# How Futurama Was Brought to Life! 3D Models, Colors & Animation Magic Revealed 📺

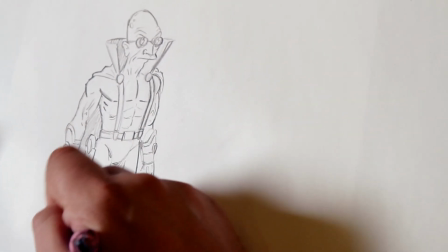9:01 Character design for Futurama falls into a couple of categories. We usually in each episode may have a ton of new characters based on some planet we've never been to before,
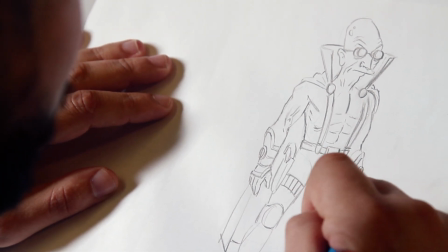9:13 or we may have just a radical departure of how our characters appear.
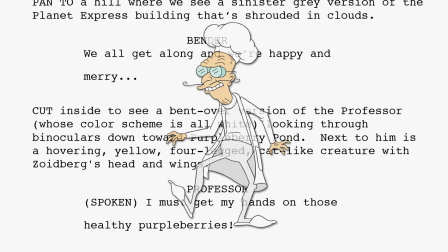9:17 So when we get the script from the writers,
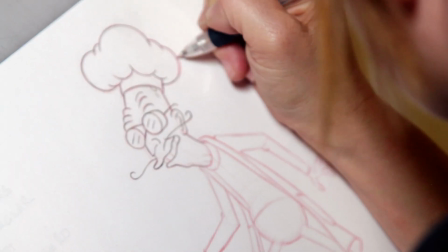9:20 the first thing we do is a design breakdown where we break down all the designs that'll be necessary either for character, background, or prop.
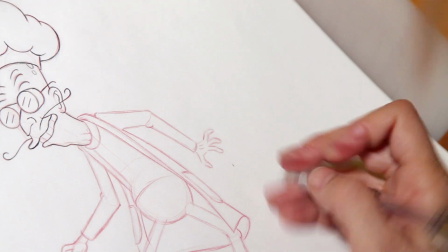9:27 And we have our own awesome team of designers that work really closely with the director and Pete, our supervising director, on inventing whatever's necessary for a specific episode.
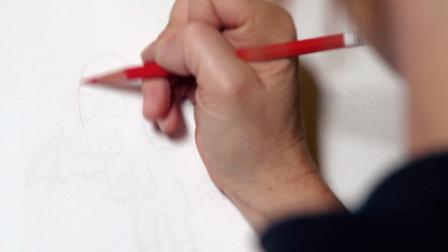9:42 Character design is the designing of the characters that are in our show. It ranges from the characters who are in our show every week, like Fry, Bender, Leela. Also, it includes new characters in the show.
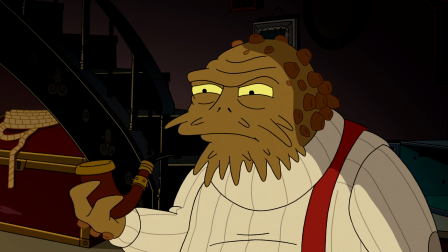9:59 I'll help ye for a cut of the booty.
Tarquin was a sea captain, so I pretty much looked at a bunch of references from sea creatures,
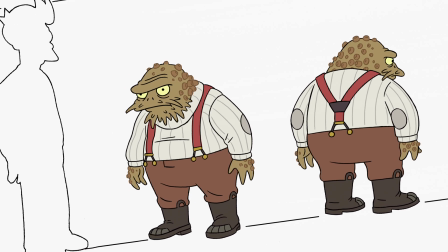10:09 sea plants, and so I wanted him to be a sea alien.
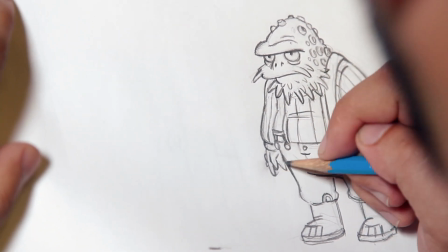10:13 We added a bunch of elements from sea plants, animals, just so he looks like he belongs to the ocean. Matt's style is so strong and specific that it's actually fairly easy to adapt to,
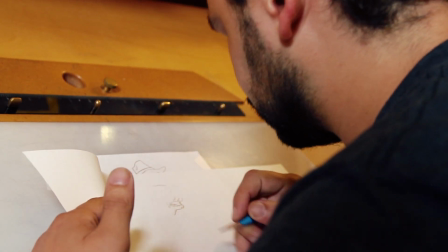10:27 and I think our designers have gotten just really great at working within that style.
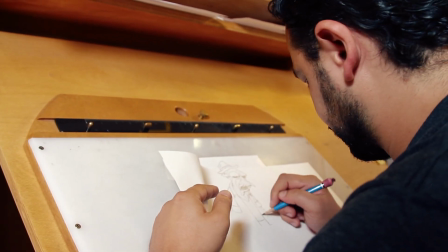10:33 I think that's the funnest part about this project is coming up with new characters and
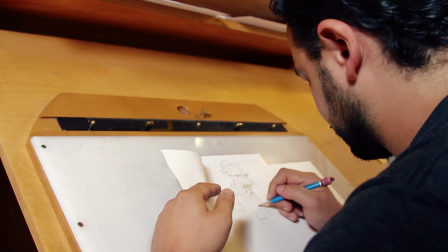10:39 developing your own and showing them what you got, but still keeping it in the style of Futurama.
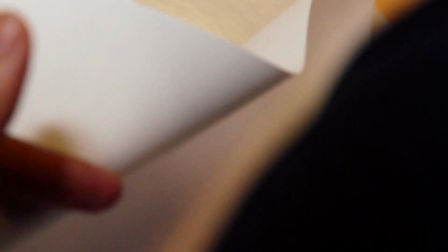10:44 Key element of this character design is trying to have the overbite there.
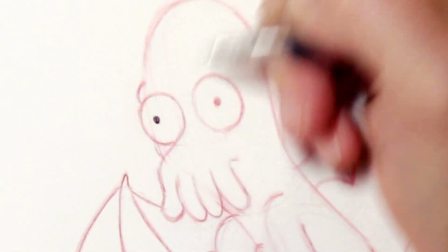10:51 And having a walleye.
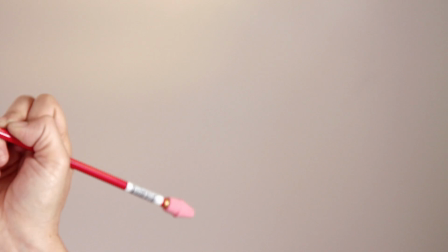10:54 As long as we keep that in the style, it kind of sells the idea that it's drawn in the matte grading style.
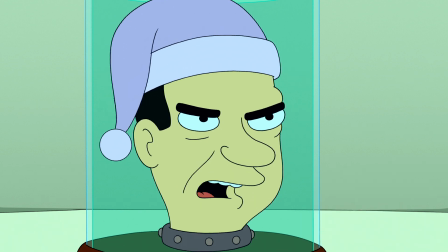11:05 Well, enough governing. It's Saturday morning, damn it. Let's watch some cartoons.
We have to, A, make the characters fit with the other characters in the show.
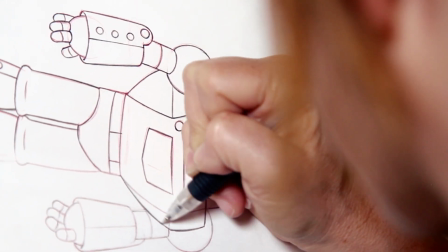11:16 B, evoke whatever emotion or characteristics there are.
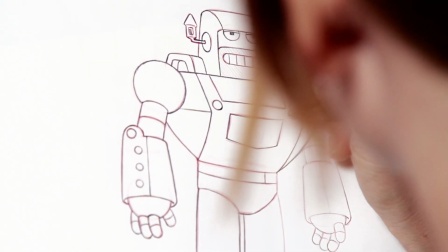11:21 Like if it's a railroad working robot, he probably should clearly look like he works on the railroad.
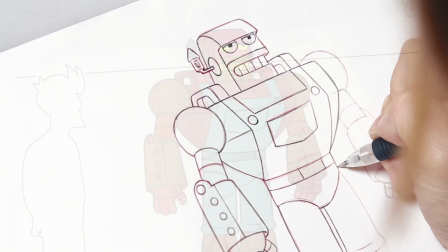11:26 You should look at that design and say, that guy works on the railroad.
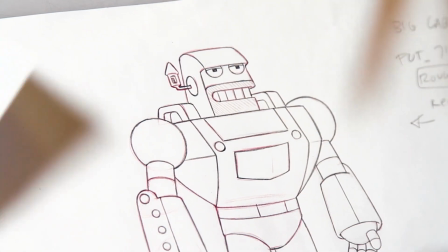11:33 I think that's the fun of Futurama. You're not just designing another robot. There's usually a genre attached to it and
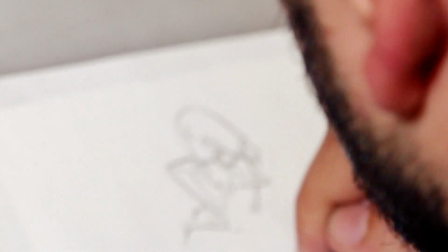11:41 storytelling attached to it that really makes it fun to design those characters.
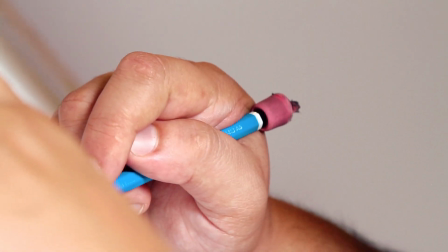11:47 We have 2 to 3 to sometimes 4 character designers working at a time, depending on the show.
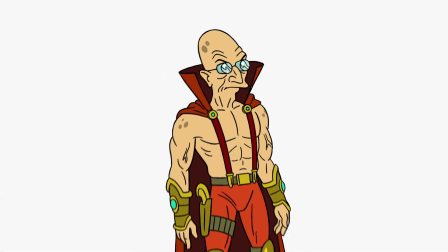11:54 Some shows have armies in them, and some shows have one new character in them. So it varies from show to show.
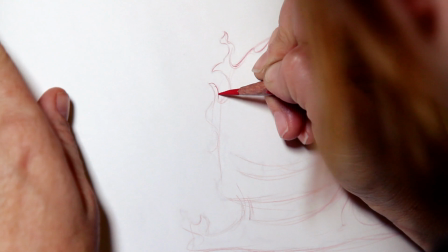12:06 This season, we've had a couple of challenging designs. One was a flame creature,
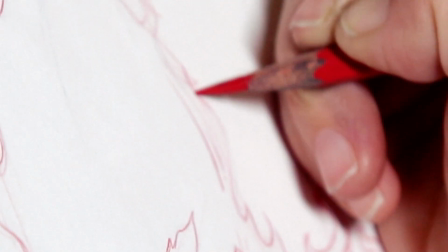12:12 which appears in an episode where the Planet Express team ends up sort of fighting this great fire on the sun, and Bender inadvertently brings back a stowaway who's a serial arsonist.
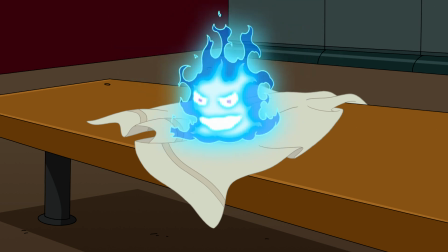12:27 Greetings, Bender. Thank you for transporting me from the sun to your helpless, flammable planet. How could a fire learn to talk?
His description was very minor. It was just the flame creature.
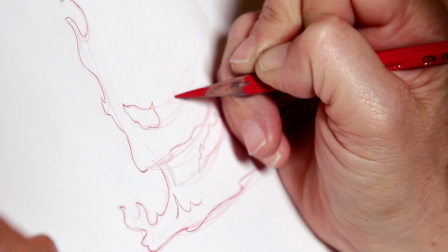12:39 So it was a challenge to sort of come up with something that could talk and act and have personality and also is constantly animating because he's literally a flame.
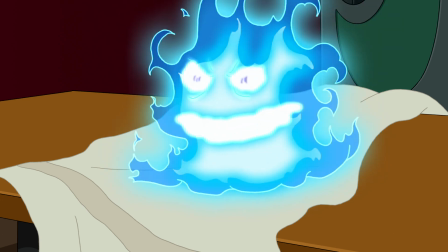12:51 If I can't rule the sun, I shall ignite your planet and rule here instead.
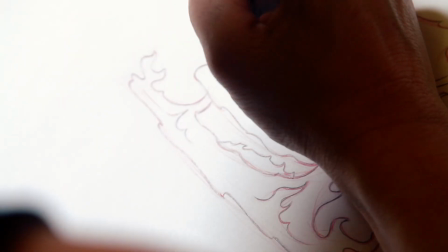12:59 When we draw a new character, they're basically pretty much humanoid for the most part, unless they're an alien, and we follow the existing mouth charts.